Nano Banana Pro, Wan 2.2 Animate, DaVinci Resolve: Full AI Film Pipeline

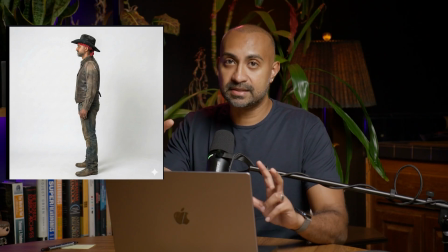[8:15]
So I wanted to make sure that the AI didn't have to second guess that starting frame that I gave it as much information as I could. So once we did that, then we got into the background. So really, it's just one single environment, which is this saloon here that you see.
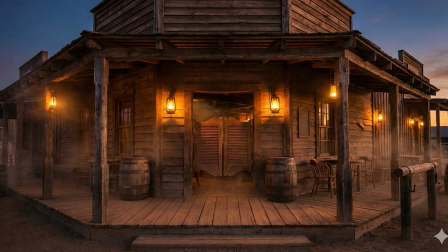[8:32]
And here, there's just too many lanterns on the wall. And it just also looks really sparse. So after a few iterations, I went into the following, and I was finally happy with it.
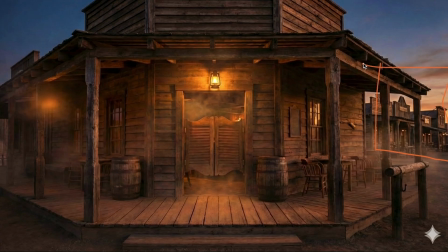[8:44]
So as you can see here, I generated some additional city blocks, if you will, on the background, some more information here. And finally, I got rid of all those lamps. I just had this one hero lamp, which I thought would give me really nice lighting and relight me in a convincing way.
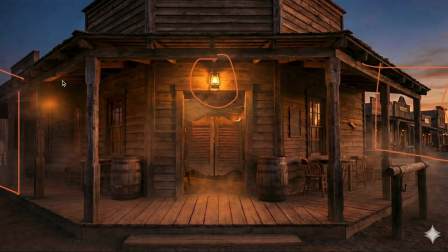[9:01]
Some of the artifacts that I wasn't too happy with is this ambiguous light spot here. I don't know what that is. And also, I just couldn't get the patio to be wider. So this is as wide as the patio got.
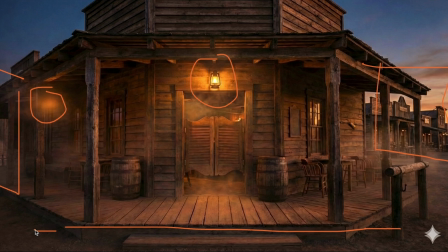[9:14]
Ideally, I wanted to go a little bit longer than that. but all in all i think this is going to go through really fast it's only a few seconds and you're not really going to notice it i love the golden hour sort of dusk look here on the sky and the clouds so that's what i was going for and really happy with it and then i wanted to do a reverse of that saloon entrance and after a few iterations this is what i came up with for
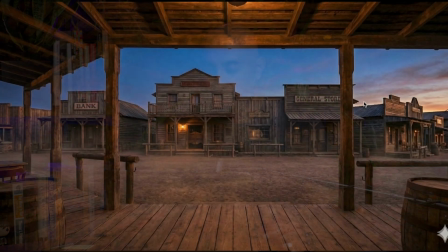[9:39]
the opposite view the reverse angle again loving the matching the matching golden hour here as well as the city blog going into the distance and then the text doesn't seem too bothersome to me you know like i would
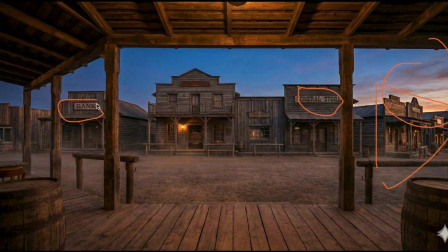[9:58]
maybe want to put a brand of a bank than just bank but again we're nitpicking here this is also going to fly by so fast you're not going to notice it in the background love that they kept the light on top. Remember that little lantern that I showed you in the other angle?
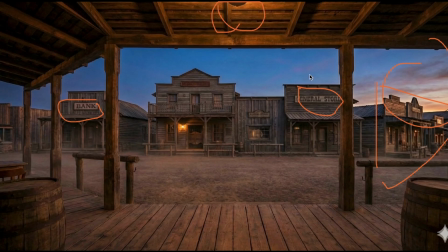[10:13]
Well, it kept some of that, which is great. It's going to help sort of mold the two angles together in edit. Okay, now that I had it, now it's time for compositing. So putting the character in the background and specifically putting it into the right camera perspective that my performance originated from. So I was playing around and this is part of the creative iteration. And this is one of the generations that I absolutely loved it just
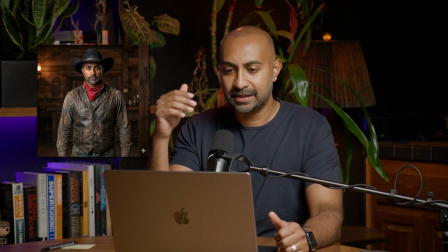[10:39]
felt right for all the right reasons the bandana went from my forehead
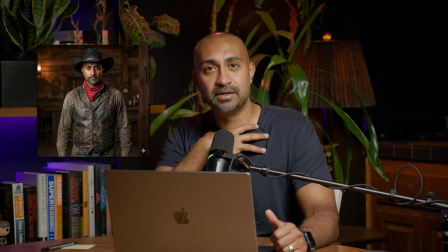[10:44]
down to my neck which I think is more of a stereotypical cowboy look and the inside shirt is just much more dirty and it's a black shirt with
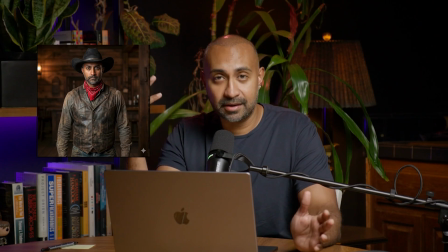[10:53]
brown stains which I thought was more appropriate the hat looks way dirtier as well and then the lighting in the background,
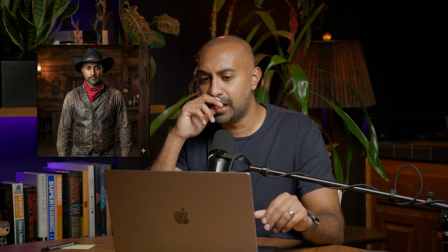[11:01]
you know, it's just much more realistic to me. So I was like, you know what, I'm going to change everything around.
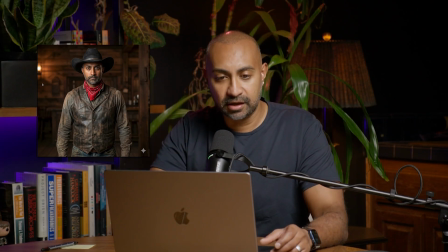[11:07]
So I did another whole version of background and foreground generations. And then I landed on my following input images
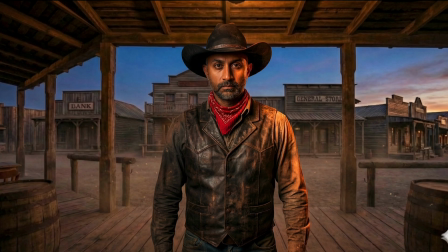[11:17]
for all of the shots that are using my front view looking out into that street. This is what I use.